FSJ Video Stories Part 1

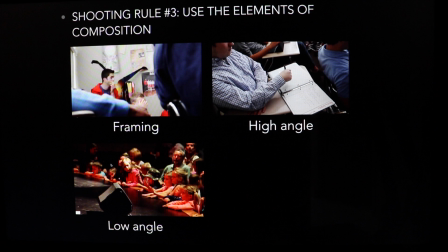8:17 Framing, we remember that from the Fagnet piece. High angle, low angle, and rule of thirds you can use even when you're shooting B-roll.
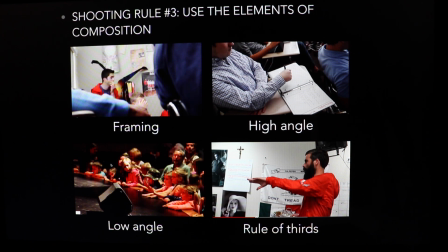8:25 Mr. Bruno in action teaching here, and great rule of thirds to show us the classroom and the talking space that he's talking out into. Editing your video, it takes practice.
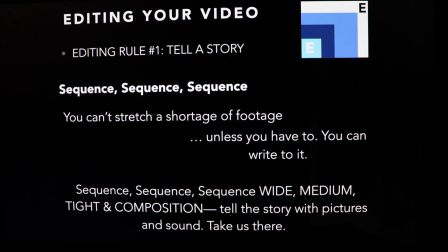8:36 We're going to do a lot of it in the studio, and you'll have a chance to really get some good experience with Final Cut Pro, the editing software we use. But make sure when you're out in the field that you get a lot of footage, get those tight shots, get that B-roll so that you have the opportunity to do this.
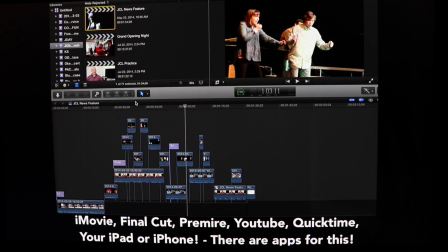8:51 In the studio, we see once again the A-roll or the SOT, the on-camera interview there on the bottom, which is the longer piece, and then above it are built the sequences of B-roll shots so our viewer can go away from the interview and see what's going on. Couple more shooting rules.
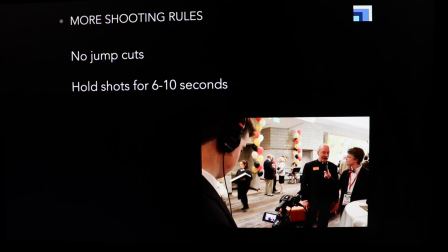9:09 Jump cuts. That's when we cut from a medium shot to a medium shot or a wide to a wide. It creates a jarring sensation for the viewer. Hold those shots for 6 to 10 seconds. Make sure you're getting nat sound. Those headphones are on like Charlie Smith has in this photo here.
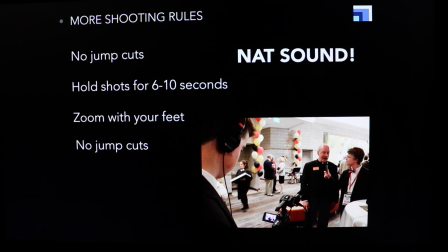9:26 So for a review here, we've talked about B-roll, wide, medium, and tight shots.
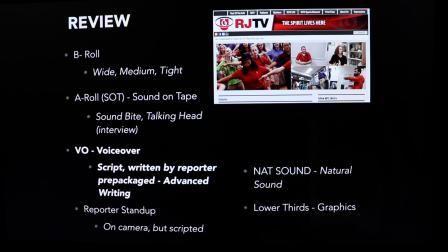9:31 We've talked about SOTs or on-camera interviews, voiceovers written for the piece. We'll hear some of those. Reporter stand-ups, that's the reporter on camera, lower third graphics, and nat sound.
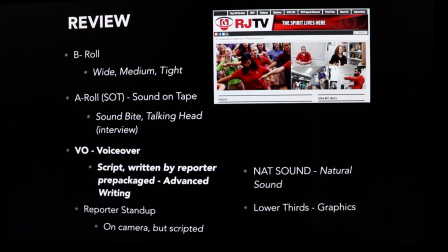9:45 Knowing these basic broadcast terms and techniques will really allow you to tell professional video stories, and being out in the field shooting and And doing on-camera interviews and putting them into packages is a lot of fun, and it can be a very powerful way to tell stories.
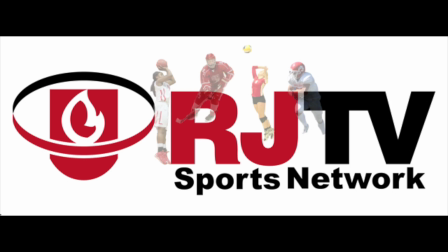10:02 We're going to take a look now at a piece on the Raider Red Sea and take a look for all of these elements in that piece. The nat sound used, the reporter stand-up, the voiceover script, the on-camera interviews or the SOTs,
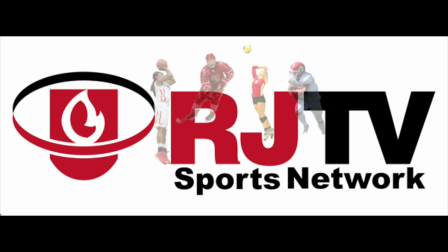10:19 the sequences of B-roll that are put into the piece to tell this story about the student section by RJTV reporters Ryan Maxfield and Carter Alcock.
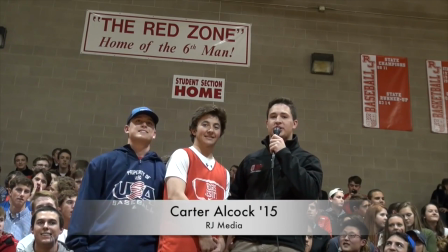10:31 Right now, I'm in the middle of the Regis Jesuit student section, the Raider Red Sea. It can get pretty crazy in here.
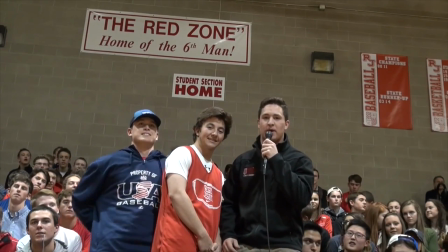10:37 I can't imagine having to play a noise like this.
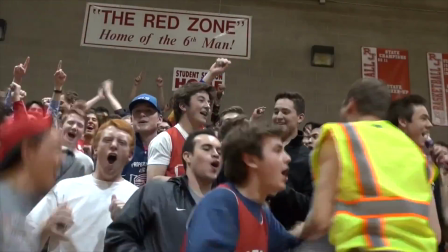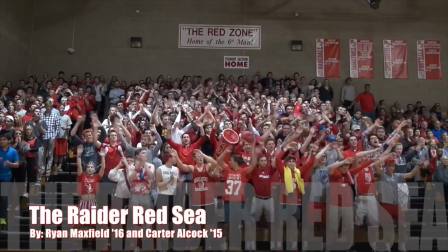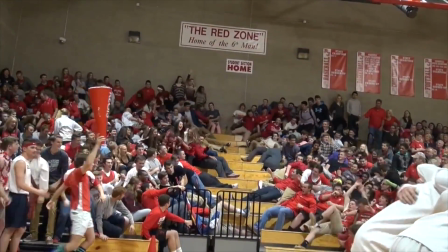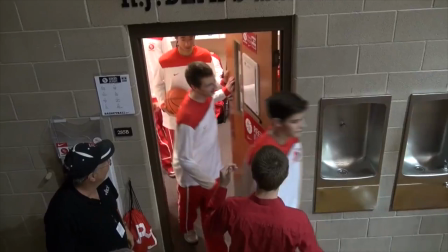10:55 You're just excited from playing the game, first of all, but then when you just come out and you just see everybody just cheering and just going crazy, it's amazing.
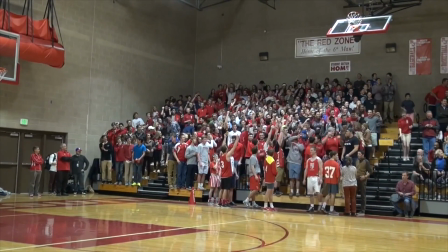11:03 We play a lot of schools who don't really have a student section, and it's just,
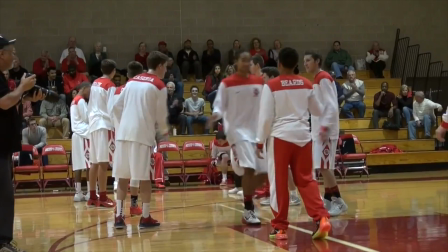11:08 you could tell there's a huge difference when we're playing here with our student section, and when we go somewhere else and play like against some other team without a student section.
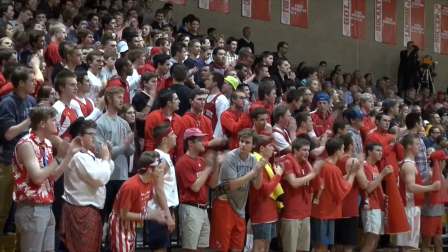11:17 It just makes everything so much more fun. The leaders of the Red Sea, the Rowdies, help facilitate the excitement that the student section is known for. When everyone thinks of the Rowdies, it's somebody that's wacky, that just wants to be there to,
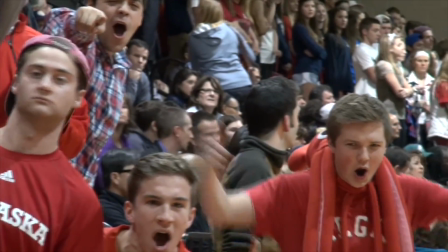11:34 pump up the crowd and be there for their team. It's a bigger responsibility. Obviously, you're a leader around the school, and you're definitely on the spotlight a lot.
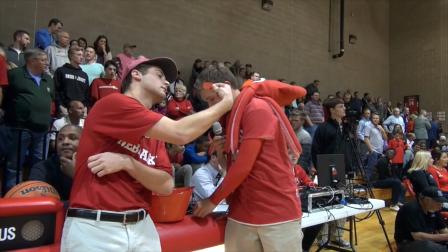11:46 But, that's what thrills you as a Rowdy, is to be on that spotlight and to, pump up the team as well as the student section.
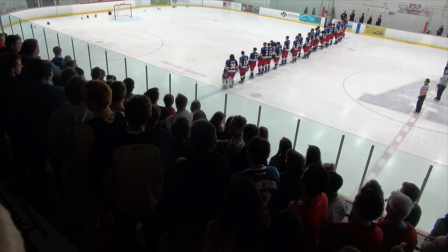11:59 I went to a lot of hockey games this year.
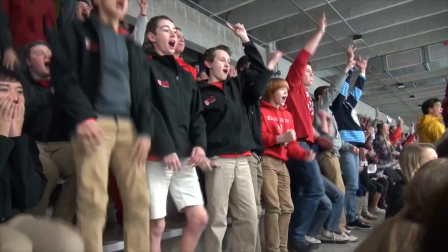12:02 We didn't really officially Rowdy any hockey games, but I took the megaphone a couple times to the hockey games,
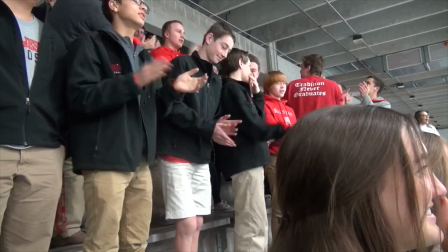12:09 and just yelling down there influences them in a way, just knowing that somebody's there cheering them on.
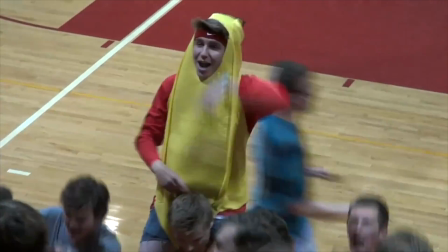12:24 This is Carter Alcock and Ryan Maxfield for RJ Media.
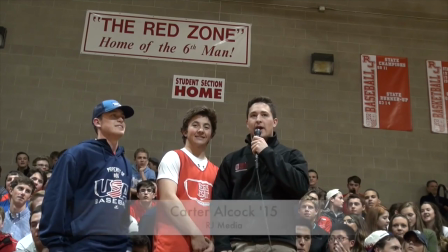12:28 Let's take a look at this piece again together for the elements of broadcast technique.
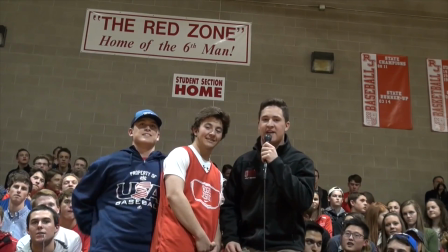12:33 We start here with a reporter stand-up creative idea by Ryan and Carter to be right in the student section.
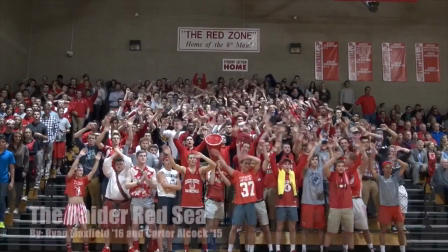12:39 We start the piece with some great nat sound, natural sound from the gym.
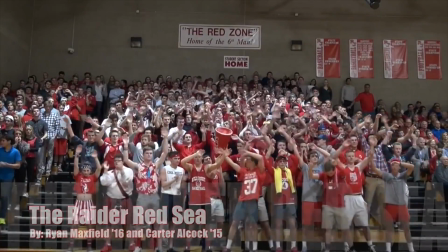12:44 We can hear the Rowdies doing their thing and the student section being loud.
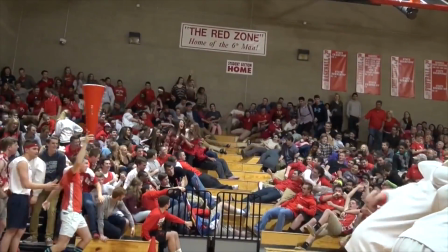12:49 And then we get our first on-camera interview after our bit of voiceover there.
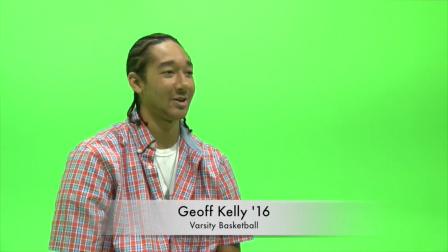12:54 We hear him before we see him, and there's Jeff Kelly there. They decided to keep the green of the studio, but here's what I really like about this.
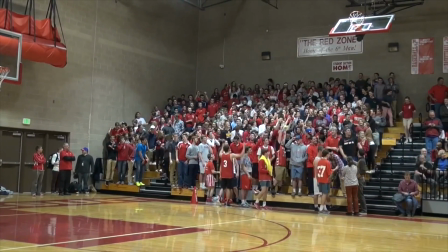13:00 We see Jeff walking out. The B-roll matches the A-roll.
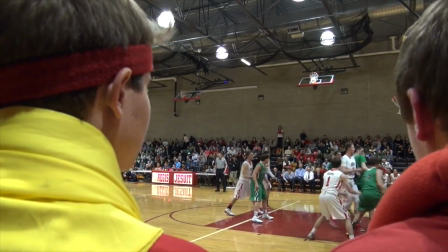13:05 So he's talking about walking out on the court, and we see him walking out on the court. Great B-roll shot here with framing technique.
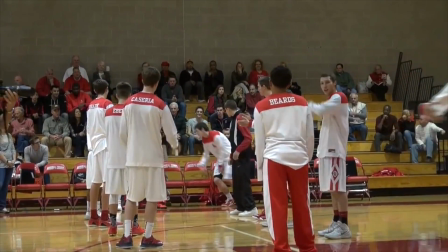13:11 More shot of Jeff. We like to see the people in B-roll that we are hearing in the A-roll.
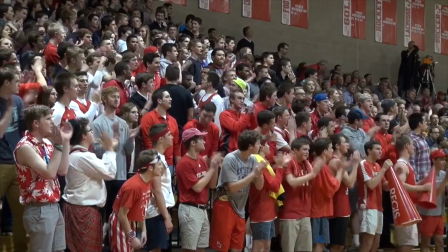13:17 That is so key. You can't just have random shots that don't make any sense.
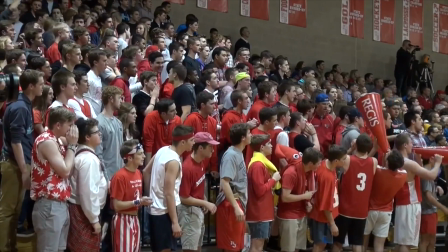13:21 We get some more nat sound amidst the piece here and some voiceover by Carter, short, active, and written to bridge the gaps.
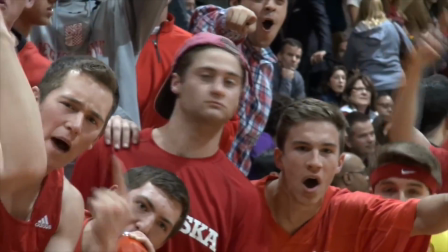13:29 And then our second on-camera interview, you can tell, is on that other side, and we see Peter in this B-roll here.
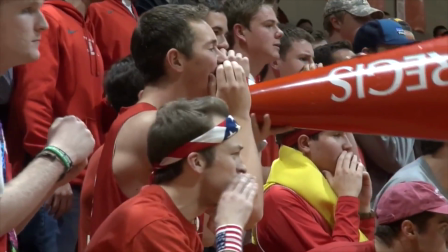13:35 So again, there's Peter in action. We are seeing him while we are hearing his interview.
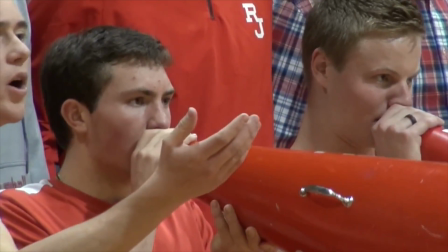13:41 Those sequences put right over the A-roll. Love this tight shot here.
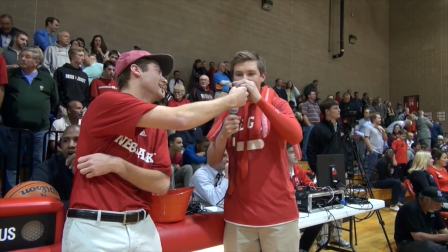13:46 That's what thrills you as a Good Rowdy, sequencing of the B-roll, and then we're back to the interview.
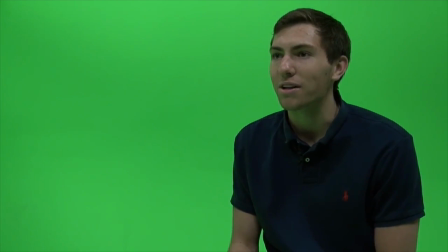13:52 Pump up the team as well as the student section.
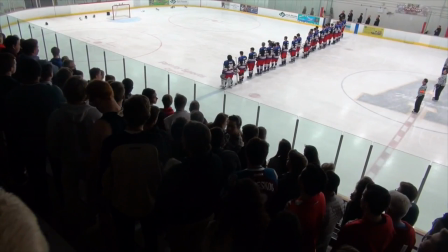13:55 Good interviews done with both of these subjects, and I love how they use the nat sound to stand alone at the beginning of this piece.
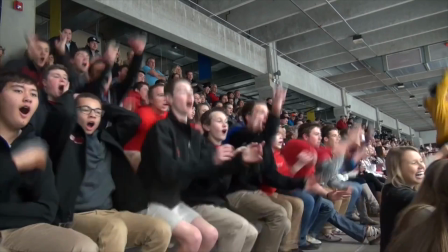14:01 We didn't really officially Rowdy any hockey games.
And it matches the interview.
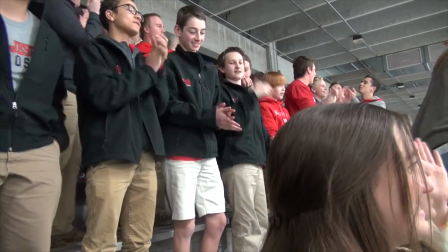14:06 The voiceover connects the story ideas and bridges those storytelling areas.
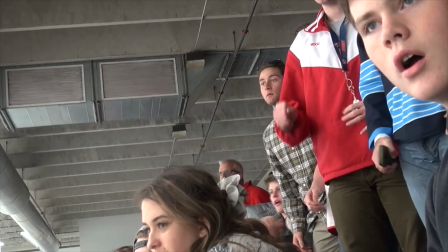14:12 Love this shot. Low angle, filling the frame, showing the emotions on the faces.
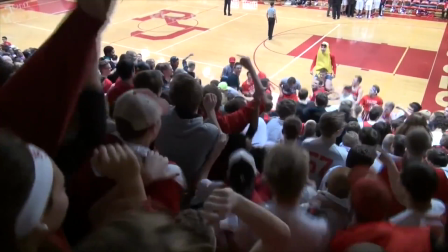14:17 The B-roll variety that they got was very good. And ending it again with great nat sound.
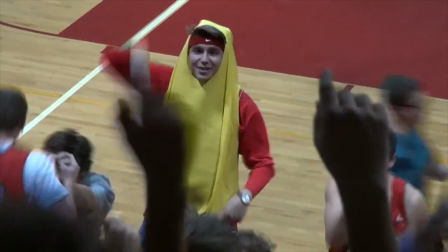14:23 We start wide and then we go tight here. Really puts us in the crowd.
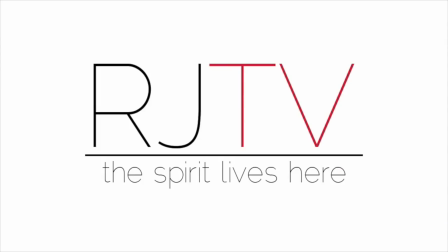14:27 A well done piece that incorporates all of the elements of broadcast technique.
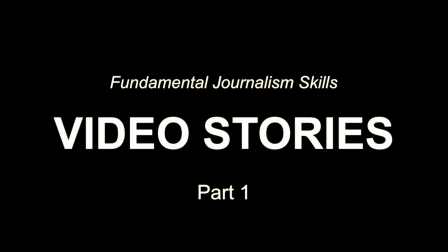14:33 Thank you for joining me for Fundamental Journalism Skills Video Stories Part 1. Take the quiz on the website on these basic techniques, and I'll see you for Video Stories Part 2, where we'll break down and take a look at several other video stories from RJTV, as well as a professional video story. See you next time.